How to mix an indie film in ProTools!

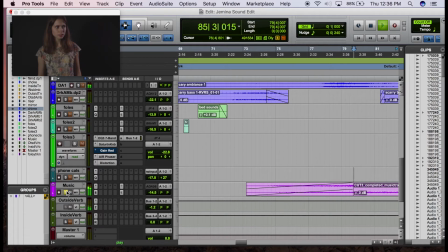[8:29]
Definitely fits the mood of this scene and you can basically blend this in with your dark ambiance and the two complimented each other very well.
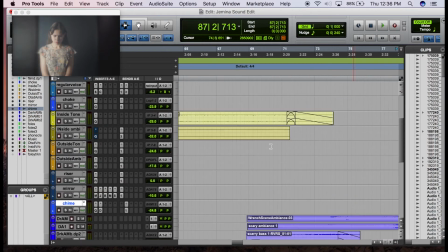[8:39]
All right moving on this This scene is actually where we get some dialogue.
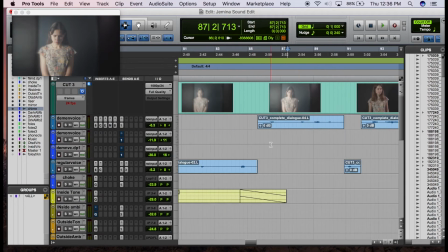[8:43]
So as you can see up here, we have her basically talking to a demon version of herself.
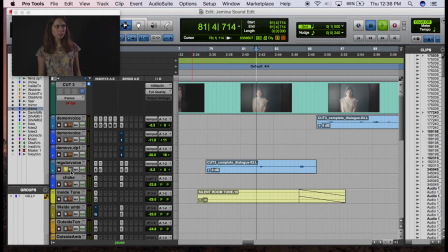[8:48]
And this was split up between just her regular voice, which I just mixed to sound very full, and on top of the mix. And then her demon voice, where I basically added some modulation, then used, of all things, positive grid bias.
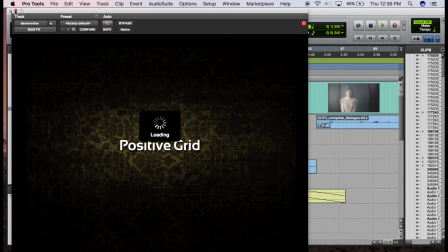[9:02]
They have a reverse delay in this plugin. I love that. I sing this thing's praises too much. But I basically disabled the amp models and used the reverse delay in order to create this kind of
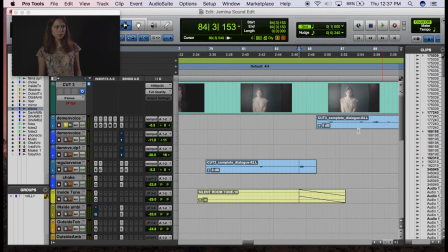[9:10]
whoop whoop whoop you know demon sound effect so her voice sounds like this hi there nice and evil nice and eerie because you wanted uh when talking to the director we wanted to distinguish the uh just regular character from the kind of the
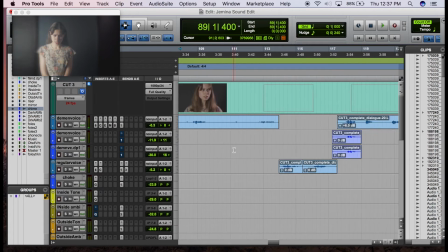[9:29]
evil character and then one other cool demon trick we did here was using uh
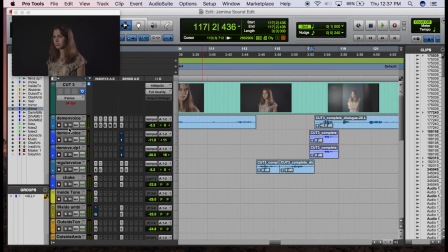[9:33]
audio suite the pitch shift to create her uh her really accentuate her last line where she says what's the point in living and make it sound evil
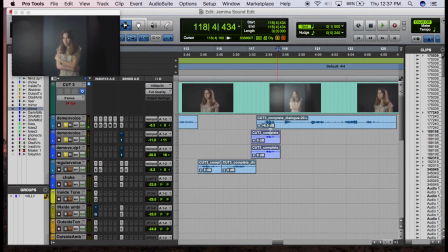[9:43]
that's so selfish or sorry it's a similar principle right there but
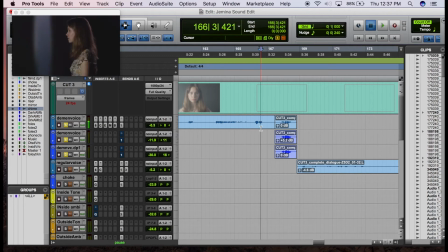[9:50]
her kind of the climax of the film i would say is almost when she does this line what's the point in living
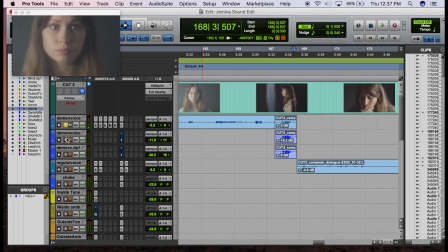[9:57]
nice and creepy you know you kind of dropping that voice down a tritone is going to give you that that scary feeling.
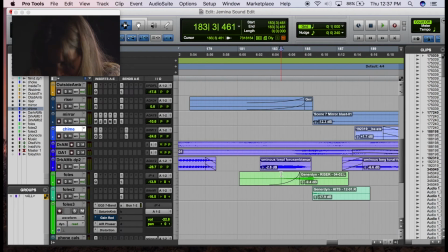[10:03]
Next we used a riser from a fantastic film pack and combined it with
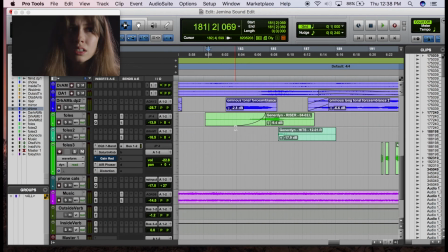[10:10]
you know another bass riser to create the effect or I guess this would be the climax.
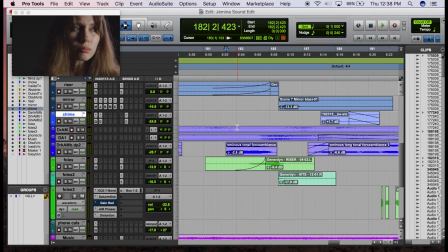[10:16]
Basically she plunges her hand through glass and using the combination of the risers with the fade in to our big sound effect.
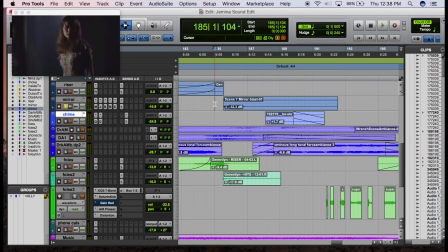[10:28]
And this mirror blast was achieved by basically combining several glass and pottery breaking sounds in another section, doing the sound design trick of stacking and panning five separate sounds,
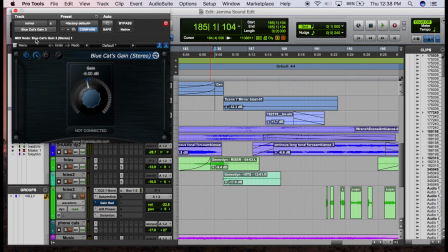[10:39]
and then using JSD clip to give it a lot of crisp and a lot of weight,
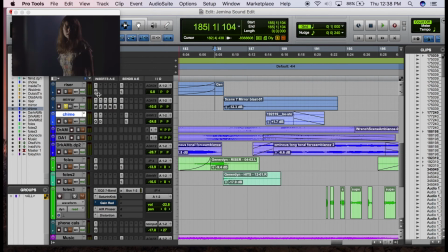[10:47]
and then even adding MH Thump so it has a little bass impact. Basically, this sound I wanted to be louder than all the other sounds in the film. So if you think about the way the whole thing is mixed, it's like you're ramping the intensity of the sounds up until you get to.
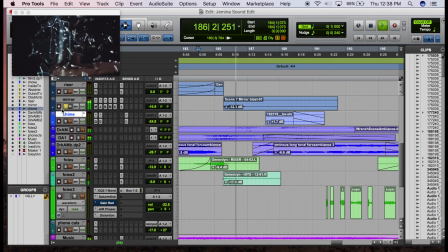And then you hear that kind of that like sound at the end. That's basically taking one of the samples from all the samples that were used to create the blast and slowing it down.
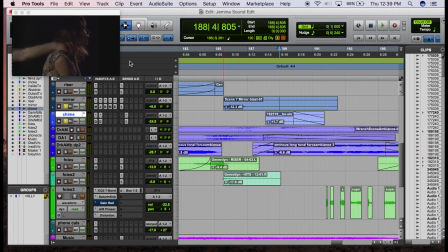[11:19]
And then I actually added the sound of a wind chime for when her hand disintegrates. And you can really hear the punch of that glass break. That's coming from a, or coming from metric halo thump.
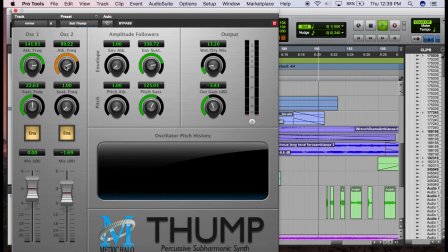[11:32]
As you can see, I'm adding 100 hertz and 99 and 141 hertz frequencies to it.
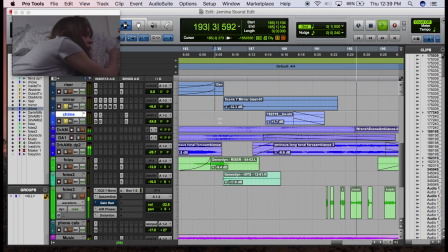[11:39]
So, boom, it's almost got a bit of a punch to it. Then, on these flashbacks, we have this static sound that is heavily modulated and distorted.
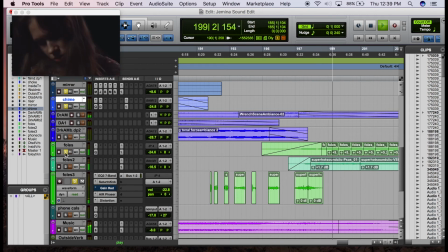[11:48]
And then we do the classic, just high sine wave to end the film. And all of this pulled together along with the music and dark ambience creates a very, you know,
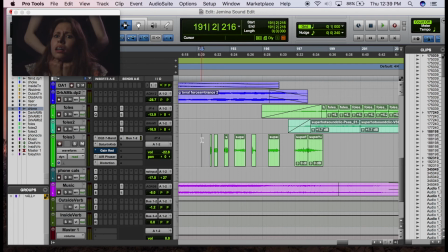[12:00]
freaky, dream, you know, dark vibe.
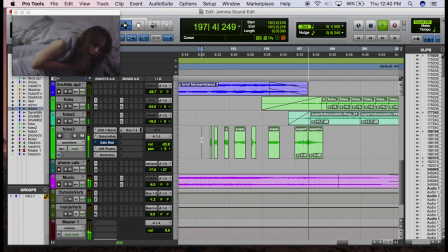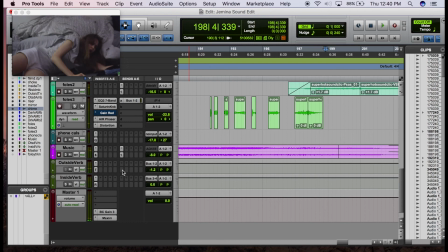[12:20]
Pretty cool. Also, there's a lot of use of the reverb sends.
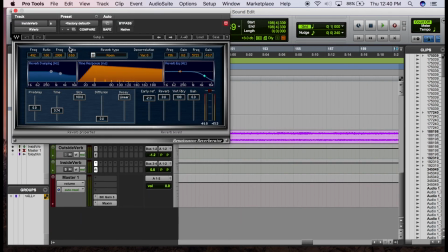[12:24]
Basically, I use a regular small reverb for just simulating inside spaces with a time usually under a second.
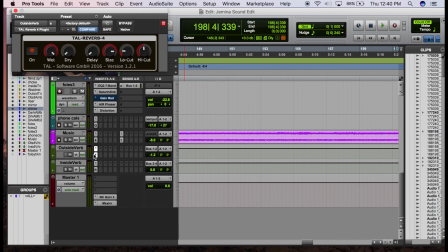[12:30]
And then the outside verb, which is the fantastic towel reverb for nice modulated reverb for any time I wanted something to kind of ring out.